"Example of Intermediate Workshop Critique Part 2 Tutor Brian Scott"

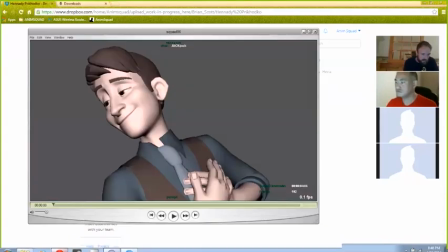(0:00)
show you today. Great.
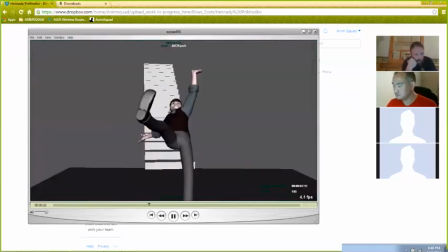(0:05)
Oh yeah, it's working a lot better. Oh, funny.
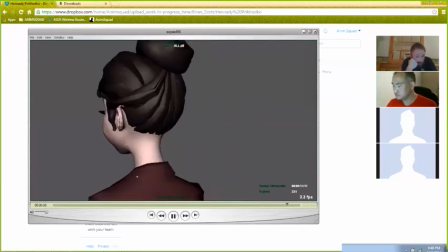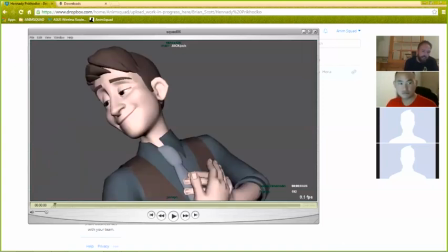(0:16)
Good. Do you like the new shot? Yeah, Good. it's working good.
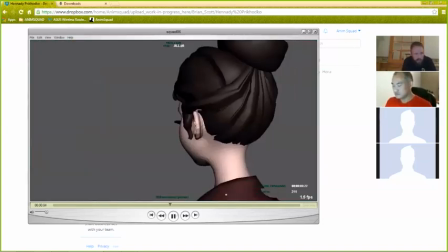(0:22)
Yeah, I think all this stuff is working good. I wonder if this last one, for me, I would just let this backhand do more like what you did with this arm, where you're really just dragging it.
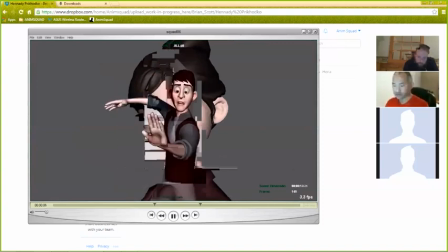(0:40)
Like you're already, high arc. Yeah.
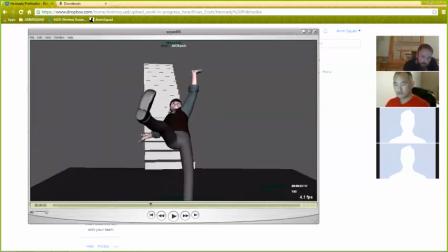You're dragging it there. You probably push that because you kind of keep the angle here, which is great. It's a fun cheat.
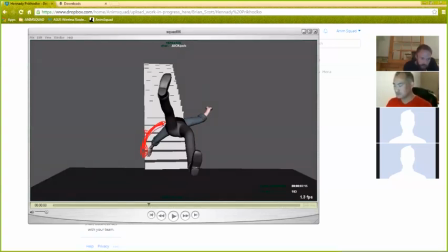(1:03)
You can actually get from a more pushed arm here, where we're seeing the back of the arm, just like you are, just kind of push the elbow that way.
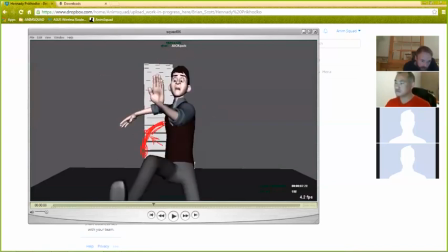(1:13)
And then you can get to this pose, which is fun. And then from there, that's where you want to have your reversal.
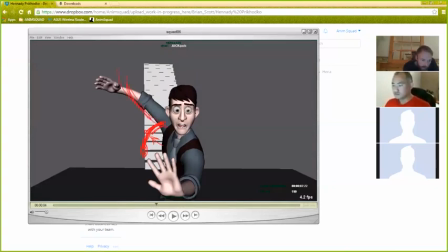(1:21)
You want that to happen this way. Okay.
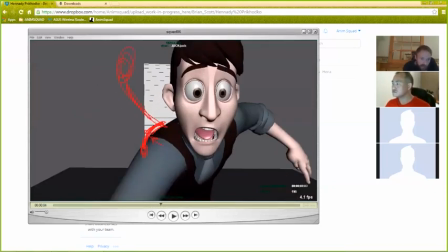(1:28)
And yeah, let that come right through the camera, with the hand coming, arcing like that. Just like left arm. More like the left. Yes. More like the other arm. Yeah.
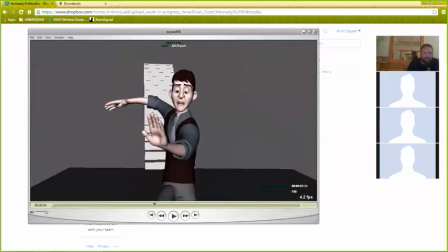(1:52)
Because he's like kind of doing a swimming thing, which is kind of funny, but I think it's harder to read.
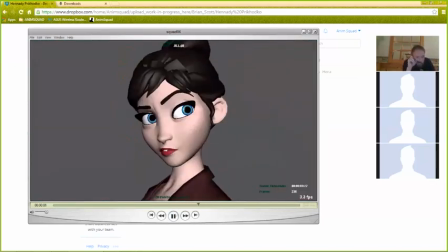(2:00)
Okay. And then, she's funny.
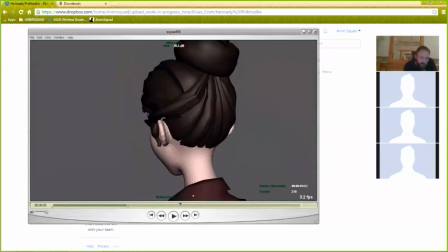(2:05)
Do you always work with the flat shaded?
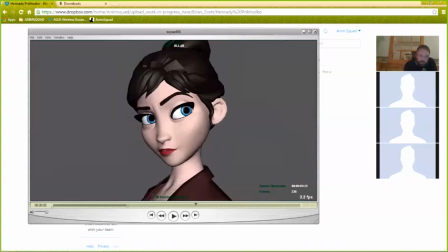(2:12)
No, I switched it this month. Wait, this week. It's interesting. Some people at work do this as well because they like to see how the mesh is moving. Yeah, it's kind of useful. Yeah. Sometimes.
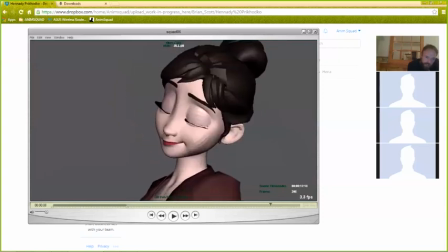(2:30)
Yeah, I've never gotten to the habit of it, but I'm used to seeing it this way because people at work show it this way.
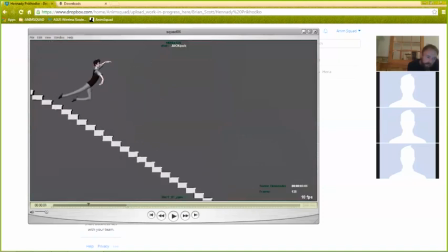(2:38)
So I'm not satisfied for this shot and the second one. It's working better, but not what I want. I see. Anyway.
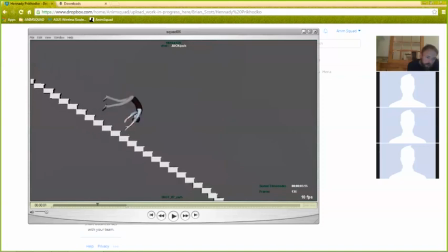(3:00)
Well, maybe we should like use more reversals. Like have a good read, because here you got a really fun shape.
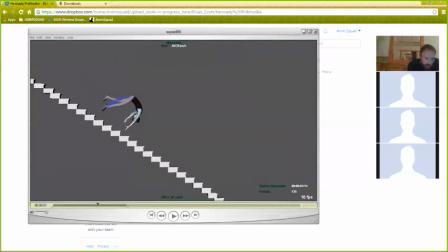(3:18)
Yeah. Maybe you want to have a read where the legs are kind of broken the other direction. Okay. And then you can still go here, you know. You can still get to these poses.
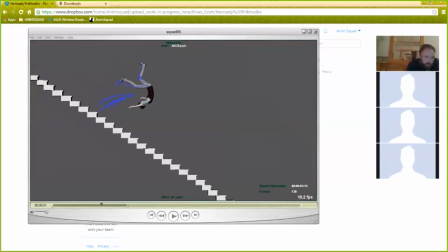(3:39)
It'll just be snappier timing because you're reversing the shape, which I think works with what you've been having a lot of snappy timing, so I think that'll be kind of cool. Yeah, the legs feel a little bit static through here, so that'll help.
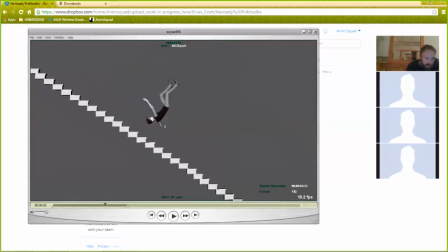(3:59)
It'll just it'll give a lot more energy. The hands is good. I like hand this section.
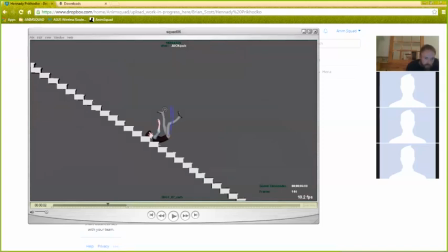(4:07)
Yeah, and then you could kind of do the same thing on the way down. Probably like it's almost like squash and stretch on the way down. So they kind of squash here in the air, and then stretch on the way down.
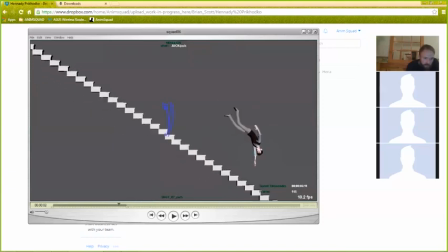(4:23)
Squash, stretch, squash, stretch. Yeah, squash. So it's really just this middle section that needs the work on the legs, because this stuff's working pretty awesome. This gets a little confusing here. This pose. This pose.
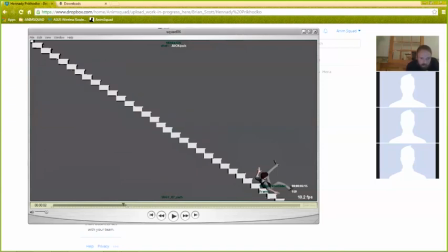(4:41)
This pose, it's a little, there's so many limbs, the head, it's like a little muddy. I don't know what to do, I think. That one's clean.
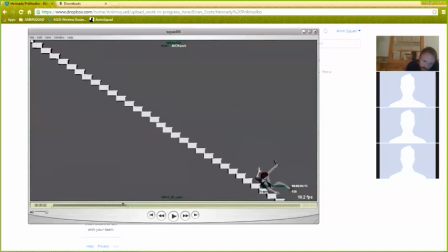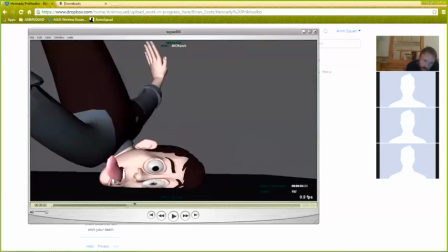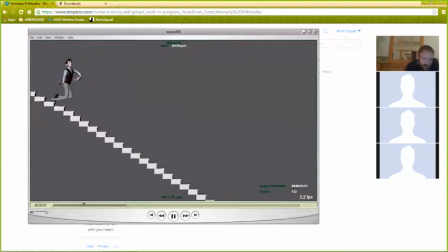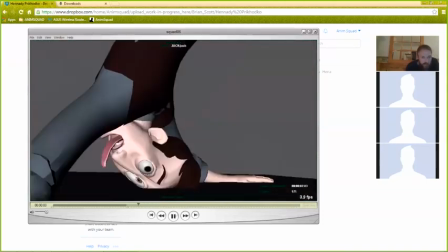(5:13)
works in motion.
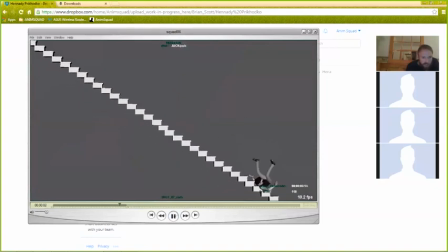I think it's just that back arm. Let that back arm just kind of be clear of the silhouette.
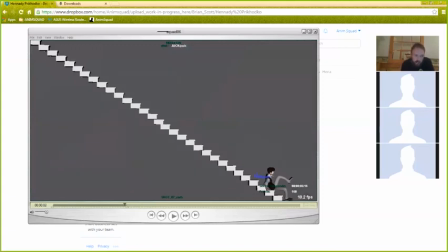(5:34)
Yeah. Okay. And it just work better.
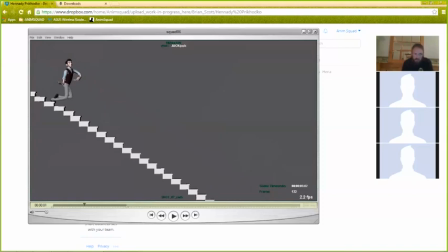(5:44)
Yeah, I think you should be pretty happy. I think it's working a lot nicer. The timing is fun. Bam. For me, it seems kind of weaker, maybe.
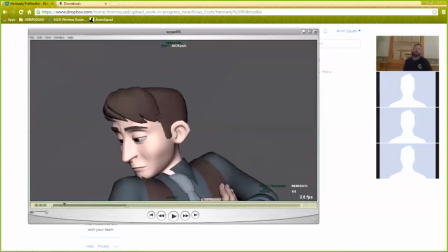(6:01)
Maybe because of camera movement. Uh,
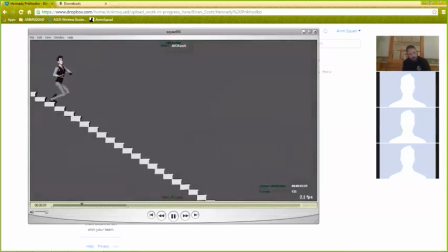(6:08)
I don't know. What do you think? well, if you want it to be stronger, you know, you can play with this basing. Oops, there you go. Let's see. You know, you can play with your spacing a little bit.
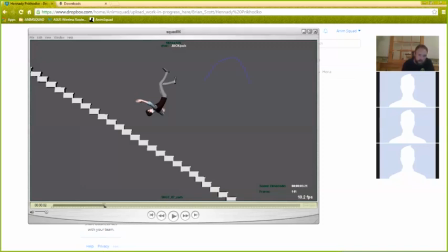(6:28)
So at the high, drop it. You know, you've got the tighter spacing here, and then maybe you do let it kind of gap all the way
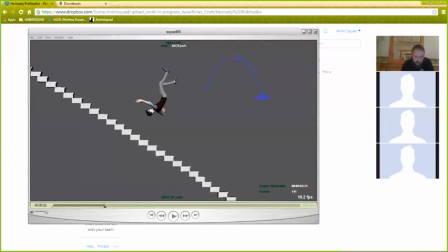(6:47)
to like this pose, and then your squash, and then maybe you have like another frame of squash for like extreme, like spend less time on the way down and just more time enjoying the fun stuff, which is at the top of the arcs and the squashes.
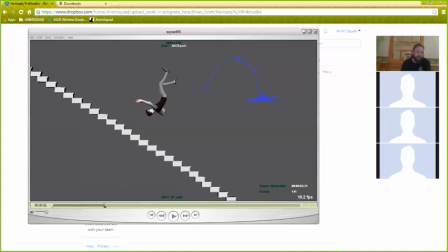(7:05)
You know, it's not exactly natural timing, but in cartoons you do this all the time. You just kind of favor one side or the other. Okay. So maybe that will give you that punch that you're looking for, because if you look at this section, he does fall kind of evenly.
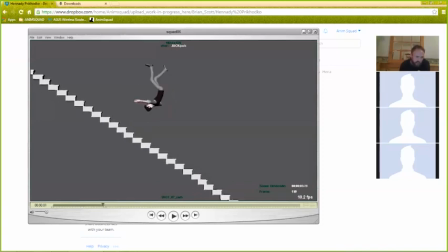(7:22)
Yeah. So you could actually just favor that top, you know, probably get rid of this frame, you know, and then this frame is more similar to this, where he's already kind of getting squashed.
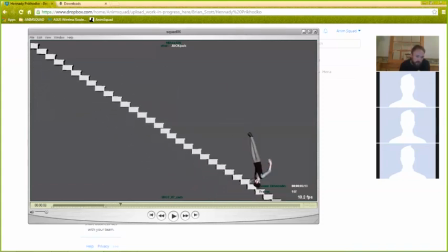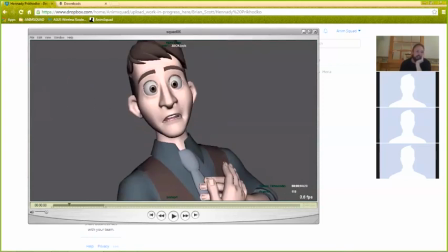(7:43)
More snappy, yeah. Yeah, just I think Snap it in extremes. the ideas and poses are all working now.
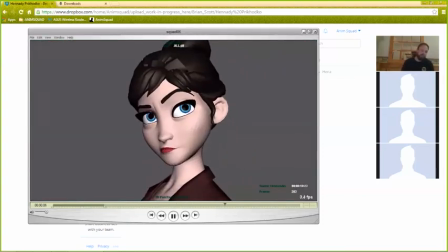(7:50)
Just play with just nudging the timing a little bit snappier.
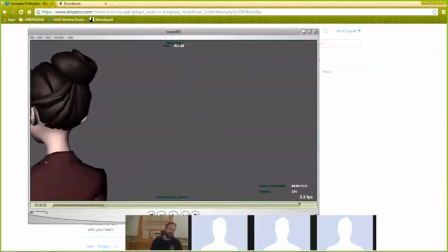(7:56)
I like that it's more physically based because it gives it hurts more.
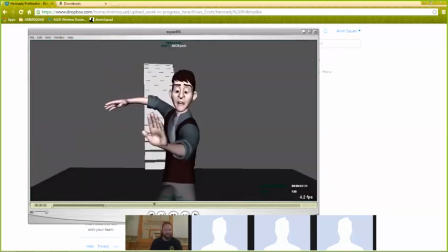(8:05)
Yeah. Which is good. You just want it to feel really painful. That's what the comedy is.
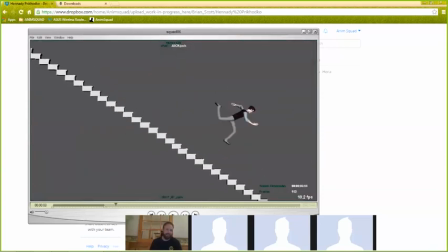(8:09)
Like, you're hurting this poor guy. And then these poses here are a little...